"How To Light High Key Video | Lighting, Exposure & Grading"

Hello, Harv Video Order Stuff. Welcome back, my friends. Today for you, I'm going to explore the techniques involved in lighting a scene for high key.
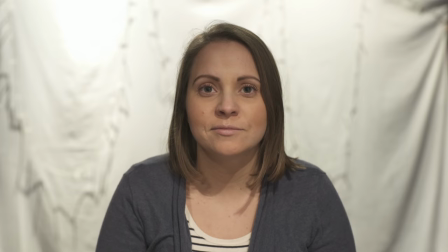0:07 I'll show you how I started with this and ended up with this.
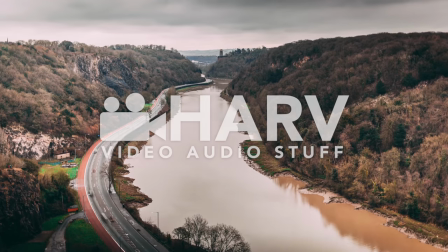I've already done videos on low key lighting, interview style lighting, so I thought it high time I tackled high key. And it's seriously not as easy as you might think, but whoo, I had fun making this for you. Let's do it. Unlike low key, which has lots of contrast, and most importantly, the majority of the scene is nice and dark, high key, unsurprisingly, is the opposite, with relatively low contrast and the majority of the scene is bright. The reason it's not going to be particularly easy is because we'll need to light our subject and the background independently, and the skill will be in making sure our subject's face is evenly lit in a flattering way, and then making sure that we've got a good balanced exposure across the whole frame. It's a four light setup, and for this arrangement, diffusion is the key.
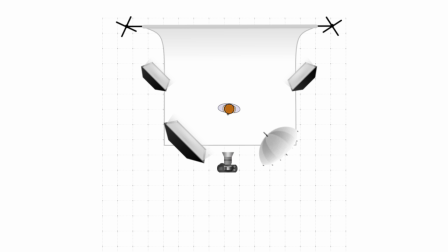1:07 This isn't what I'd call a low budget setup because of the four lights, but I'd say that as long as the two key lights pointing directly towards your subject are decent quality, the ones behind your subject can be cheap. The background you choose, of course, is up to you. In this case, I've gone for a classic white background.
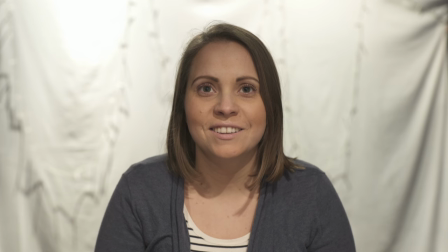1:23 So here's what I started with just the house lights on, and I know what you're thinking, it looks terrible, I know it does. So the first thing I'm gonna do is get the house lights off and get the main key light on, which I've got positioned just off camera left.
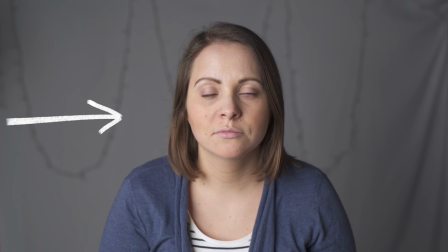1:36 Straight away, it's a huge improvement, obviously. For this light, I'm using an aperture C300 and a large light dome. The C300's doing a beautiful job of lighting half of her face, but of course we need another light with equal power to light her face evenly.
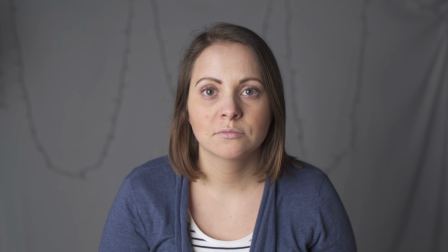1:51 So I'm going to keep the C300's power relatively low, and then I'm going to bring in my aperture LS Mini 20D spotlight with a big umbrella.
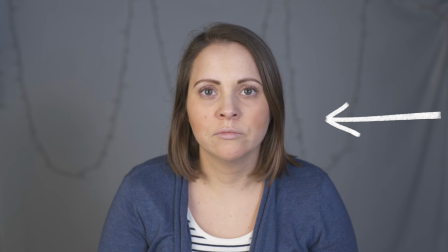1:59 And there we have it, with the C300 low and the LS Mini 20D up high, we've got a nice balanced exposure across her face and very few shadows. Next, we're going to think about lighting our background, and you can do it either way. You can either light your subject first and then do your background, or the other way around.
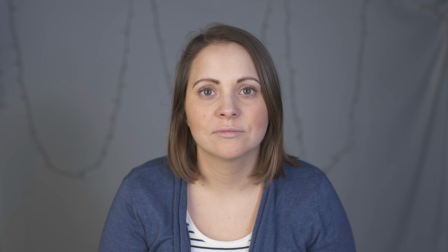2:15 To light the background, I'm going to use aperture LED panels with their easy frost diffusion. So it's an all aperture setup. That's fine by me, and no, this video is not sponsored by aperture.
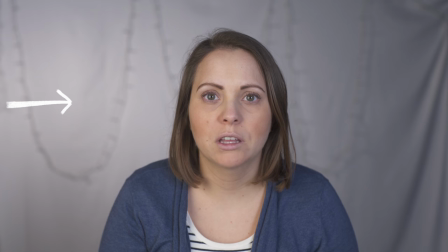2:26 Here we can see I've turned the first one on, and it's already made a huge difference in getting a step closer to that high key look. I've got both of the lights positioned just off camera left and camera right at about chest height. I then turned on the second of my two background lights, and when I did, I actually found that for me, the background wasn't exposed brightly enough.
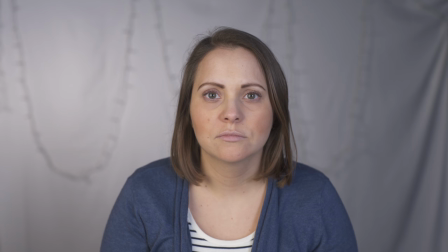2:45 So I adjusted the power of my two key lights and I ended up with this.
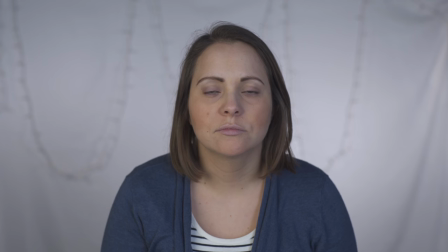2:49 Of course, in this case, I would say that our subject is slightly underexposed, but remember, we're looking for balance rather than anything else. So all I needed to do was just bump my exposure a little bit.
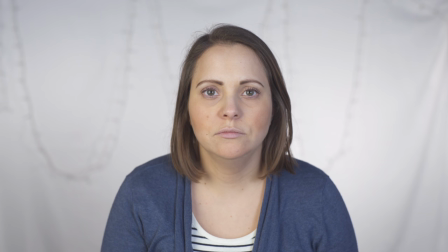2:59 I opened up my aperture and then I ended up with this, which I know on first glance maybe looks just a tiny bit overexposed, but remember, we want that kind of super bright looking, high key look, and I am going to be adding some color and contrast.
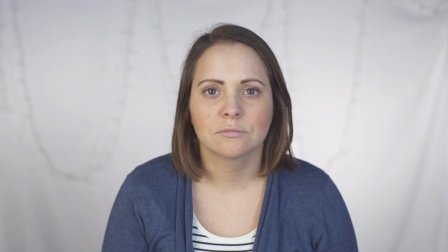3:14 So let's do that now, and all I'm going to do is use the color wheels function in Final Cut Pro, and I'm not going to use any kind of lookup tables.
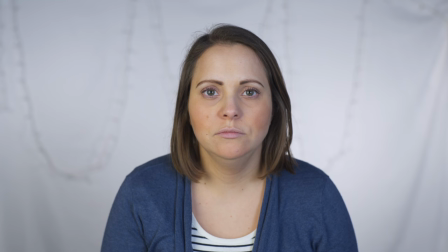3:21 It'll just be simply a little bit of correction, a little bit of saturation, and I'll probably bring the shadows down just a tiny bit. And there we have it. That is a good looking high key look, if I do say so myself. We've got her face evenly lit and the background's nice and bright, and that looks great to me.
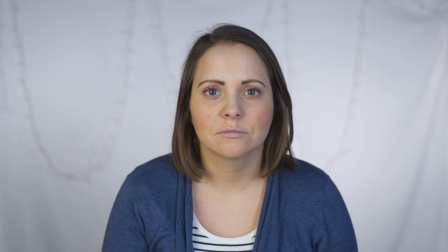3:37 But of course, then I got wondering how I could improve it if I used log, because you know I love using log.
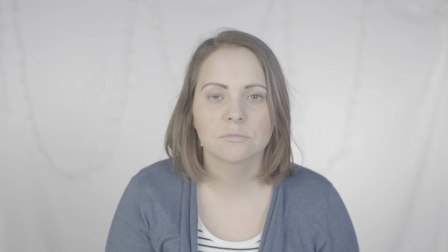3:43 So I shot this in S-Log 3, and as always, this is non-essential, you don't need to do this. I just thought it'd be fun to try it. We are overexposed, as we should be in S-Log 3, and then I added color wheels, curves,
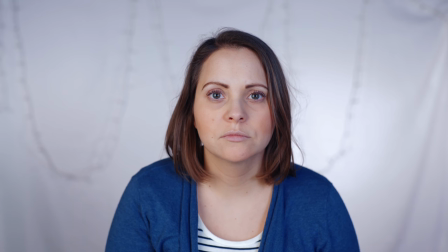3:55 and a LUT for a way more stylized look, and I'm really glad I did this because I actually prefer this look to the original one I had.